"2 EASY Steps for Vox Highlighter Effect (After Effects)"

Let's move it up. And then scale it up a little bit more because we're getting black outlines here and here. So we've got a tiny bit there. So if it's 1 for 4. Bring it down maybe. Opposite. Perfect. Bro. Now that we have that, so it kind of, it's already starting looking a bit cool. Now, I just want the camera to focus on this and anything around it, I want depth perception to be there. So it essentially blurs out these edges here and you only focus on the highlighted bit. Okay, so to do that, I'm going to close this text and open the camera's options. Now, first thing I'm going to do is change depth of field from off to on. Nothing happened so far, but
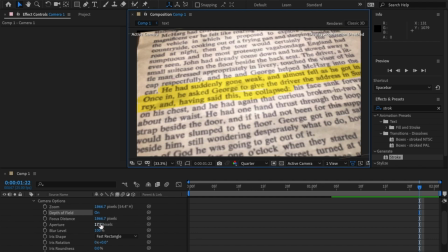565s
to put in the depth of field, if we change this aperture, you can start to see the text is blurring. So if we do that, but then it's kind of starting to blur these bottom lines here, and I don't want it to do that.
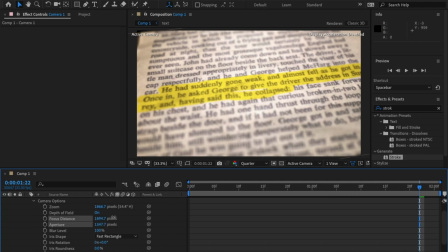584s
So to change that, change the focal distance. So you can bring it down or up to exactly where you want. Maybe I'll bring down the aperture a little.
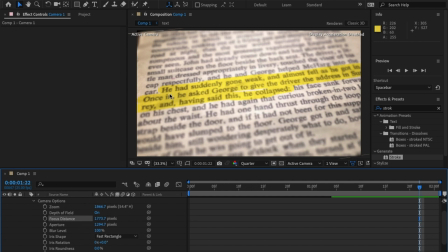600s
There we go. So the bottom is blurred, the top is blurred, and the bit I want is actually clear. So one thing I want to do is add a bit of a camera move, because this looks good, but it's a bit static. So move your playhead to the end and click on the stopwatch for position.
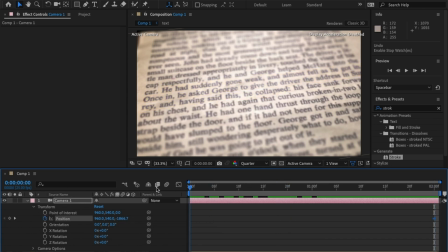616s
Now this is the end position I want it to end in. So go back to the beginning of the timeline and move any way, which way that you'd like.
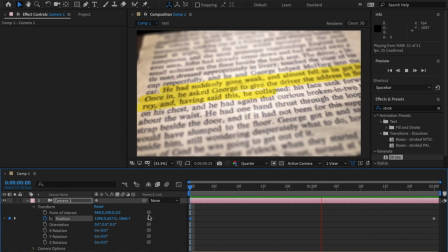633s
So when it does start moving, the camera moves it and gives it a bit of more depth to it, as if you're actually reading the page. And that's it, you're done. I hope you enjoyed that, guys.
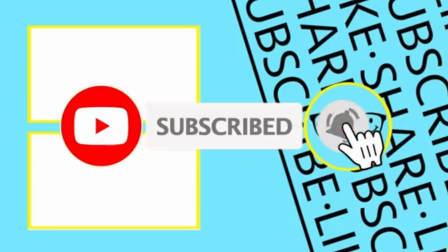646s
This is part of a Vox series that I'll be making. So I'll be making two more to complete a whole series, making four in total.
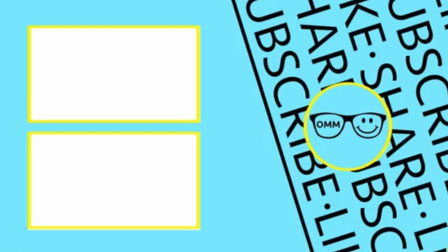655s
Smash the like button if you got this far and enjoyed the video. Hit the subscribe button to not miss anything. And I really appreciate your support, guys. And as always, stay inspired.